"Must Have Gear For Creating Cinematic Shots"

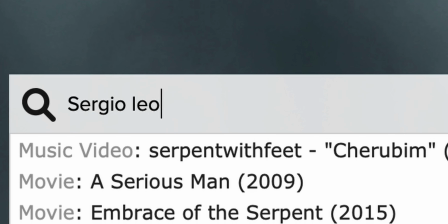(4:02)
Now with shotdeck.com, like you could just go on there, you can look up any movie, you can look up a certain color, a certain type of interior, exterior, time of day. I'm telling you guys, like when I started to get more creative on YouTube with my lighting setups, is because I was looking at ShotDeck so much, and I would just straight up copy the inspiration that I was finding off of there. I think that's such a underestimated tool to use. Now let's get back into the stuff for everybody who has ADHD like me and didn't tune off of this video.
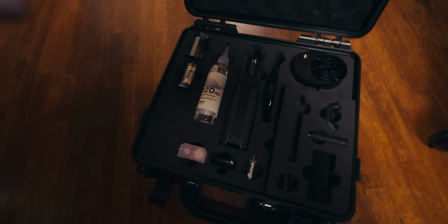(4:31)
I want to take this to the next level. How am I going to do that? The Smoke Genie. So this is just a handheld.
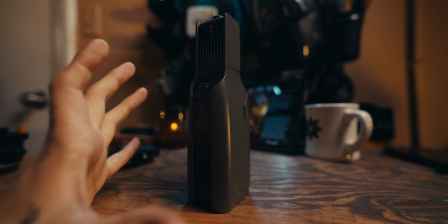(4:38)
I'm not gonna admit how many times I've dropped this. This is a handheld hazer. I know a lot of the haters are gonna be like, oh, my vape can do that. It cannot do that. And if you do that, your room's gonna be smelling like cotton candy, because I know all you hazing people, you guys smell gross.
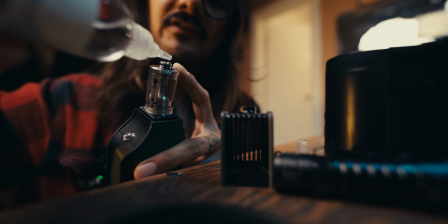(4:51)
Anyways, no offense, that was me. I do need to refill this because we used it on that job. we were shooting Santa.
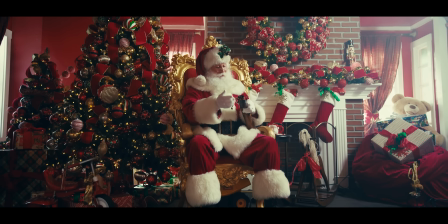(4:58)
It was pretty cool, but I was adding haze because the lighting, they didn't give us any time to set up for the light, and I just popped some haze up, and all of a sudden,
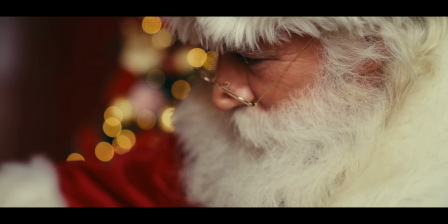(5:05)
our light looked magical. It looked like we knew what we were doing. You guys are gonna see we're gonna get volumetric lighting.
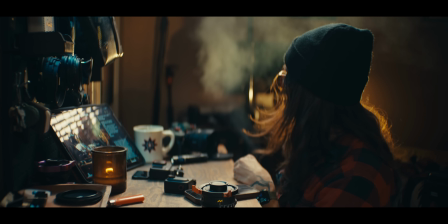(5:11)
I promise you, your diffusion filters will not get the same effect. What this is doing is this is creating, it's creating atmosphere.
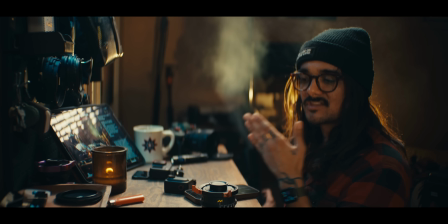(5:18)
It's creating some depth that the light has to cut through. So you guys can see before, our light just looked very contrasty and it looked, a little bit more commercial.
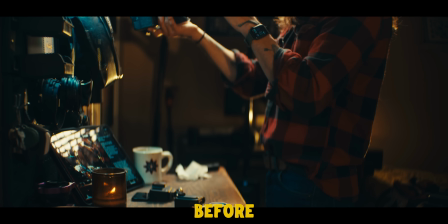(5:28)
Now we're getting a little bit more of a filmic vibe, and I barely put any of the haze out there.
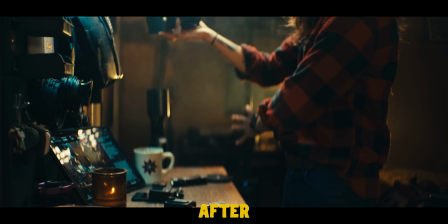(5:33)
I'm gonna haze it up even more. But you can see like in this area behind me, it's almost like we're getting a layer of new color. That's because, again, this is volumetric lighting. All right, guys, we have one more thing. And the whole reason I'm setting up this shot over here is to show you this thing. So let's get into this. I said no cameras. It's a little bit of a cheat code here. I want to talk about the Go 3 real quick.
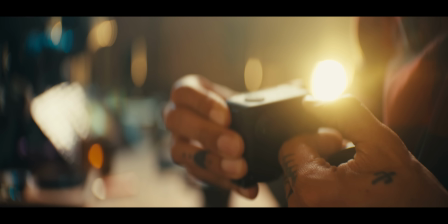(5:55)
The reason I'm including this to the video is BTS for me was a huge way for me to learn.
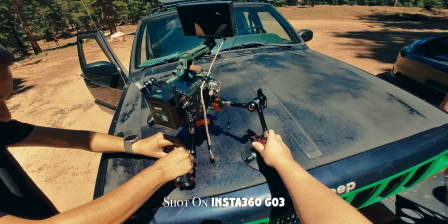(6:00)
I would watch BTS for some of my favorite movies, and just seeing like, oh, that lighting setup they did for my favorite scene was way easier than I thought it was going to be.
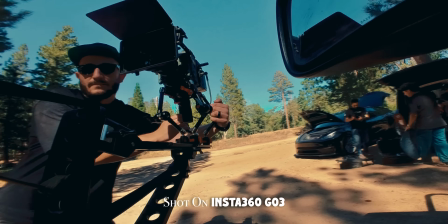(6:07)
Some people might agree with me that in the future, this next tip might be important, but I think right now it is important. As a filmmaker, a creative content creator, just whatever you want to call it, it's super important to capture behind the scenes adventures or travels. Because for me, since I've been doing that and putting on social media, I find that when brands hire me, it's not the brand hiring you, it's the people who work for that brand hiring you.
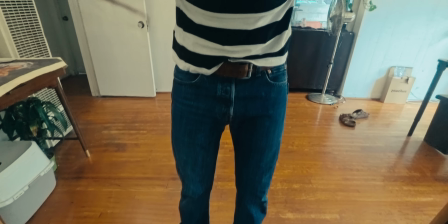(6:30)
They want to see who you are, they want to see what type of person you are, and that has got me a lot of bookings.
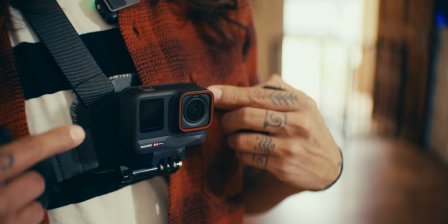(6:35)
I hit up Insta360 and they're like, well, you have to check out the Ace Pro if you like the Go 3. While this video is about the gear I use to create cinematic images, I'm gonna put all this to practice while I talk about the Insta360 Ace Pro.
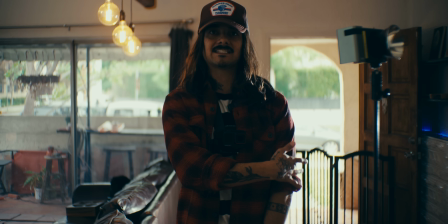(6:47)
Set up the X100 back there just to create a little bit of a 6500 Kelvin rim light, mimicking the light that's coming from outside.
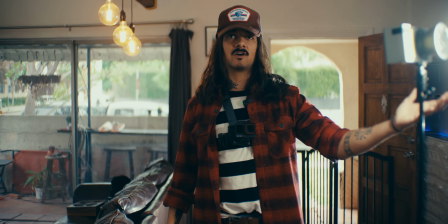(6:54)
Then we'll put this X100 also in frame. Obviously, you can crop all this stuff out if you wanted to, but that's just gonna be my key light.
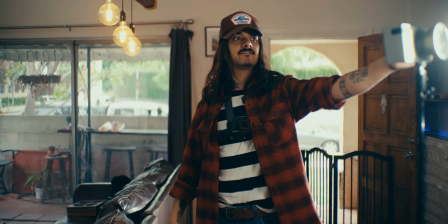(7:01)
We're on 5500 Kelvin.
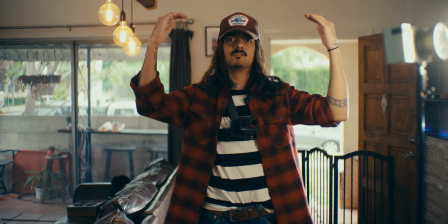(7:02)
I'm gonna warm it up a little bit, create a little bit more color separation, and then post will cool down the overall exposure to make the outside and the rim light look a little bit more cooler.
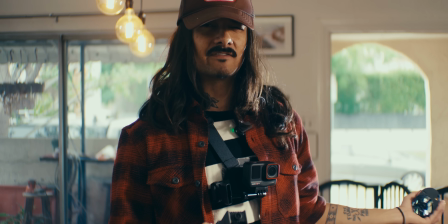(7:11)
There we go. Last thing we need is haze. Obviously, my front door is open, so a lot of this is gonna go right out the door, as they say.
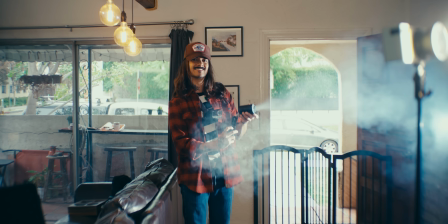(7:17)
Again, the whole point of this is just to create some atmosphere and density that the light can cut through.
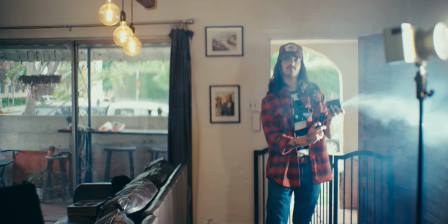(7:22)
So you can see the 6500 Kelvin light, we're getting some of that blue saturation in there.
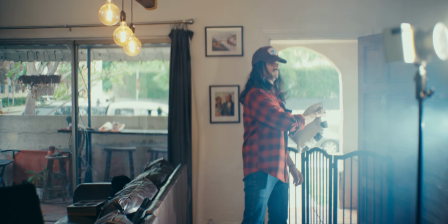(7:26)
Another important thing, I didn't do this in the last shot, but is to loft the haze, so because you kind of want it to even out.
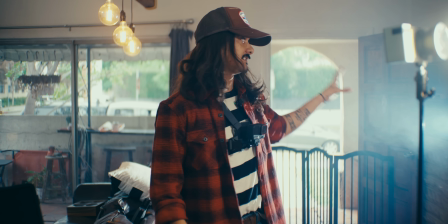(7:32)
Pretty large living room, and the haze is still staying in here even with my sliding glass window open, my front door open.
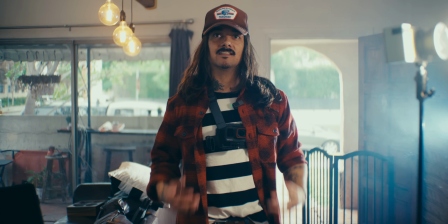(7:38)
And yeah, let's talk about the Ace now.
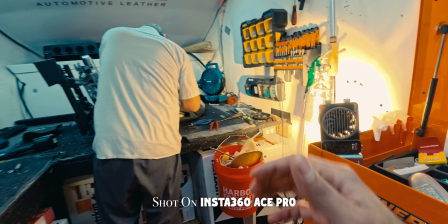(7:40)
All right, guys, outside of the image quality that we're getting out of this is literally the best image quality you could get out of a little small action camera right now.
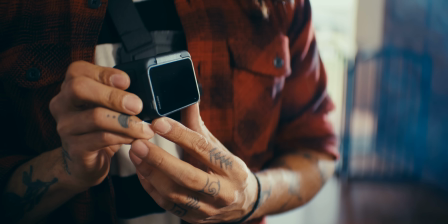(7:47)
We have a quick release system, so you can see that just pops off there. What's super cool about the design that they did here is we have a screen that could pop out.
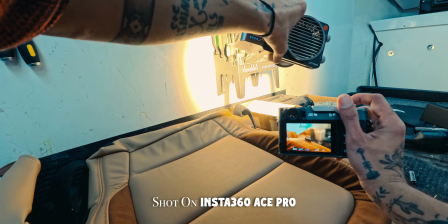(7:55)
I think anybody who uses a GoPro to vlog or, get BTS, wherever it is, this is gonna pretty much take over this, because you can actually use this as a vlogging camera now. They use AI to really control the highlight.